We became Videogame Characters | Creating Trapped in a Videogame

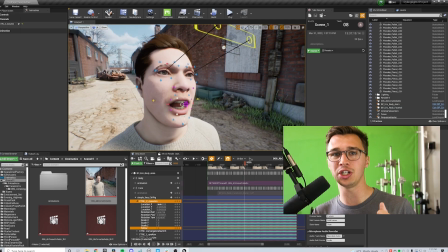4:05 Our method here of recording the facial animation after our body animation is gonna work out well for us. This method will then be proven, and we'll be able to use it for the rest of the film.
Oh man, that hurts. What is that thing?
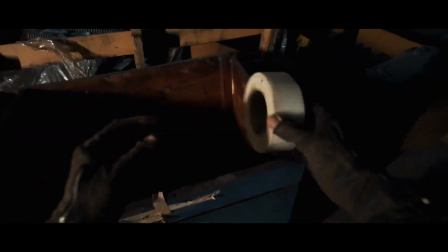4:23 On top of everything else done practically in this video, we also wanted to figure out a practical way to record first-person video.
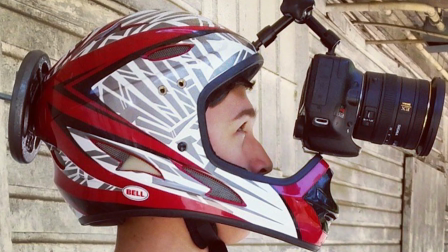4:30 Now we've actually tried this a lot in the past with some of our older videos, like our Super Smash Bros.
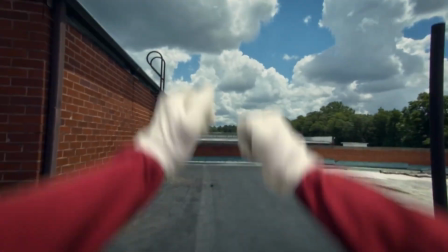4:35 Video, but that headset wasn't gonna cut it. We had to build our own cinematic helmet.
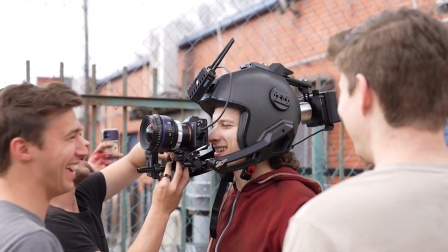4:44 This thing was awesome. It had wireless video feed, wireless follow focus, and wireless aperture control. We were able to control the entire camera while we were running around wirelessly. And cut. Perfect.
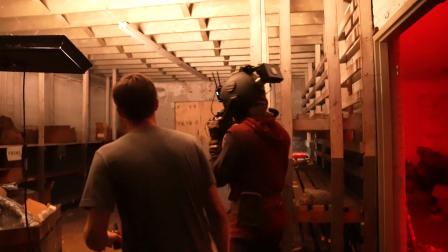5:00 Sweet. Great news. That was dope. All right, we're good, guys. You good? Now, with this awesome helmet, we had to have some awesome stunts.
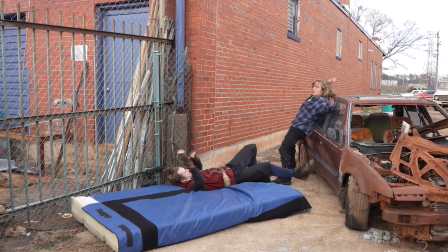5:08 So we brought back in Bob. You guys know Bob. He's been in a ton of our videos, and he's an amazing parkour athlete.
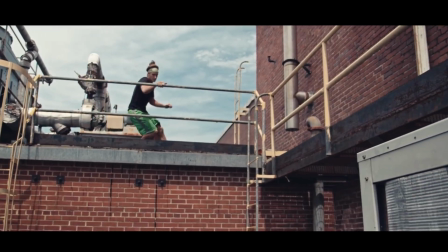5:14 And he also was in Chalk Warfare 4. You remember when he jumped from this level to this level? Everyone thinks that he jumped back onto the ground.
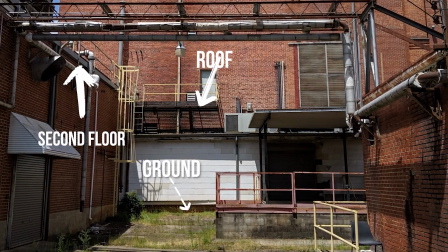5:20 Guys, it's a different level. Anyways, he crushed it wearing this 15-pound helmet doing all of these stunts.
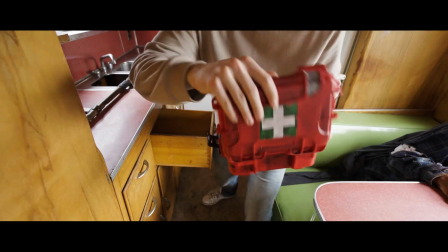5:26 Looks cool. Looks like a game. Got an idea.
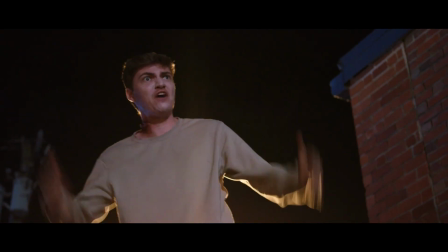5:36 Oh, great! Now they're on fire, too! Really bad idea.
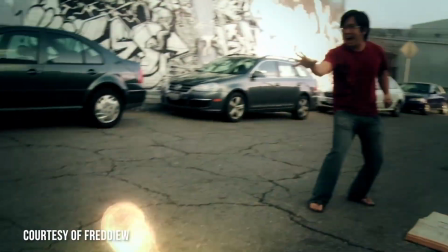5:39 It was about 10 years ago, Freddie Wong, a favorite YouTube channel of mine when I was younger, came out with a video called Fire Flower, where they actually lit a guy on fire. It looked so good, and I was sitting there trying to figure out how they did it in the computer, couldn't figure it out, because it was done real. It just looks so much better. So I'm excited to say that today we are doing the same thing. It's finally happening. None of this was visual effects, all of it was real. And fire!
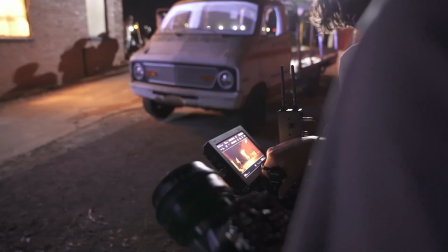6:03 So we got in touch with an awesome fire team, and shout out to Jay for pulling this thing off.
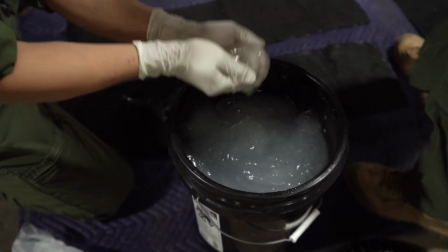6:08 We were able to light 2 individuals on fire and film this multiple times with 4 different cameras in slow motion,
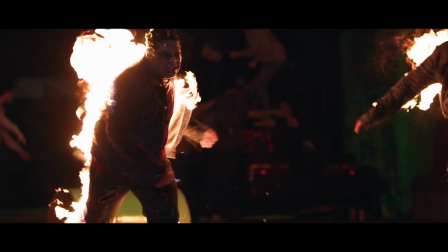6:14 96 frames a second, and it looked absolutely incredible. It really gave a huge juxtaposition when cutting inside and outside the video game.
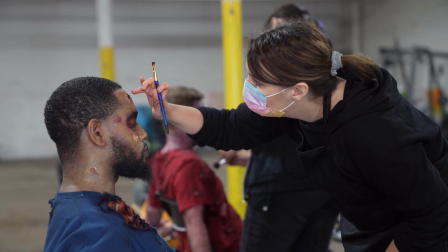6:24 So we got a super talented group of makeup artists doing all of the zombies here. It has been a big job to pull this entire thing off.
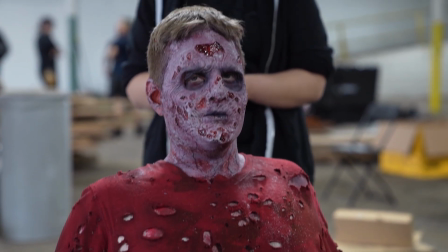6:32 We've done 3 different days, and we are all getting makeup done right now, and it looks pretty crazy.
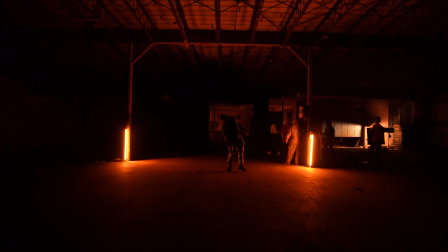6:37 There's a lot of zombies walking around outside. Been waiting for this day for a long time.
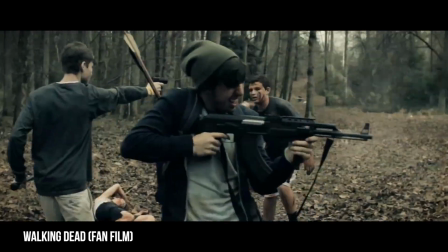6:45 Now, we have done a lot of zombie videos in the past. Several years ago, we created a Walking Dead short film, but it always falls short when it comes time to do the makeup.
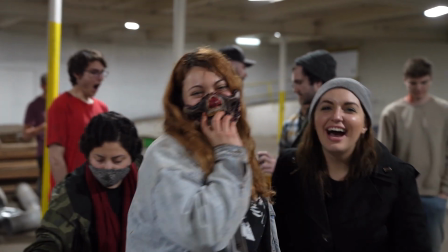6:54 So huge props to the makeup artists that came out to help with this Dying Light short. They crushed it.
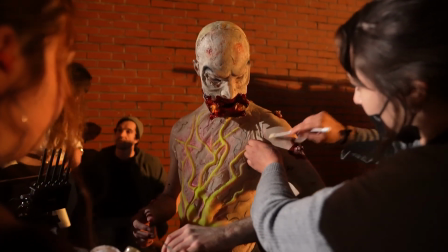6:59 We actually had true prosthetics on the zombies to create a realistic cinematic feel, and that gave all the difference when it came to our zombie makeup.
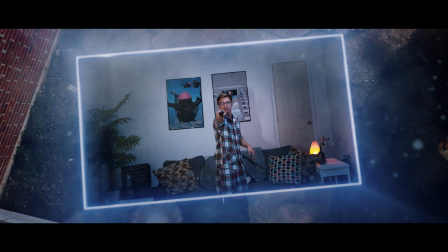7:08 On top of all of the visual effects involved with this video, there was also simply a lot of editing, but I was pumped because this was my first time editing a video on a Mac.
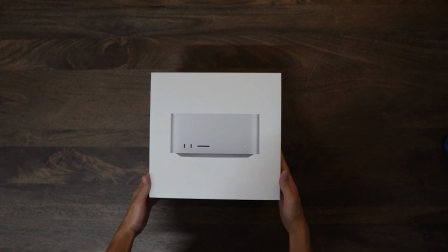7:17 I used the new Mac Studio to edit this entire video in DaVinci Resolve,
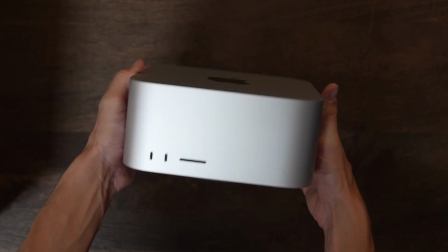7:21 and also was able to simultaneously color the video on the new studio monitor when I was working.
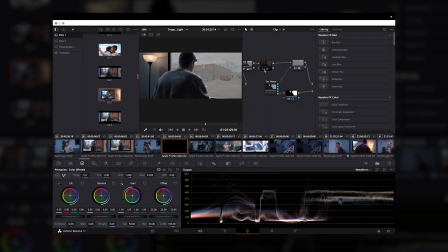7:27 This created a really awesome experience because this computer just crunches video when editing. So we were able to cut the entire video easily and then begin working on visual effects.
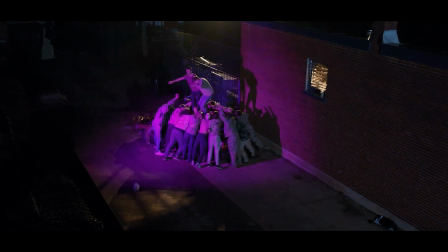7:36 When it comes to sound and film, people usually say sound and film are 50-50.
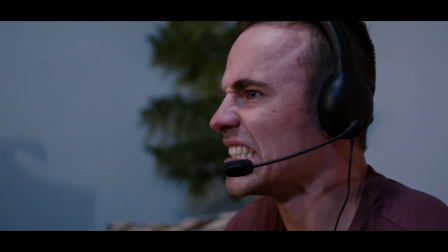7:41 50% sound, 50% visuals. The sound in this film was so crucial and really made it come to life.
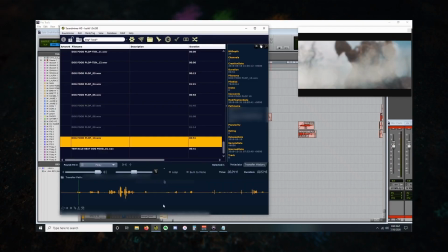7:47 Huge shout out to Eric Rapeau for doing all of the sound design in this and handling the post-production sound. For this film, I wanted to talk about the suit-up sequence. So the joke of this sequence is that it plays sort of like your classic, hero gets locked and loaded sequence from an action movie, but instead of locking and loading weapons, we are locking and loading a gaming headset and an energy drink can.
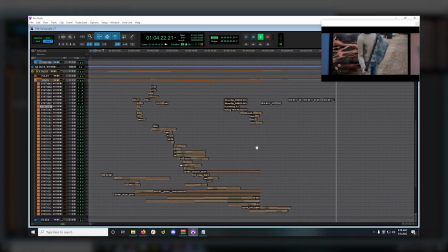8:09 So there's a lot of kind of like gun and sword related sound effects in this sequence to sort of give it that kind of feel.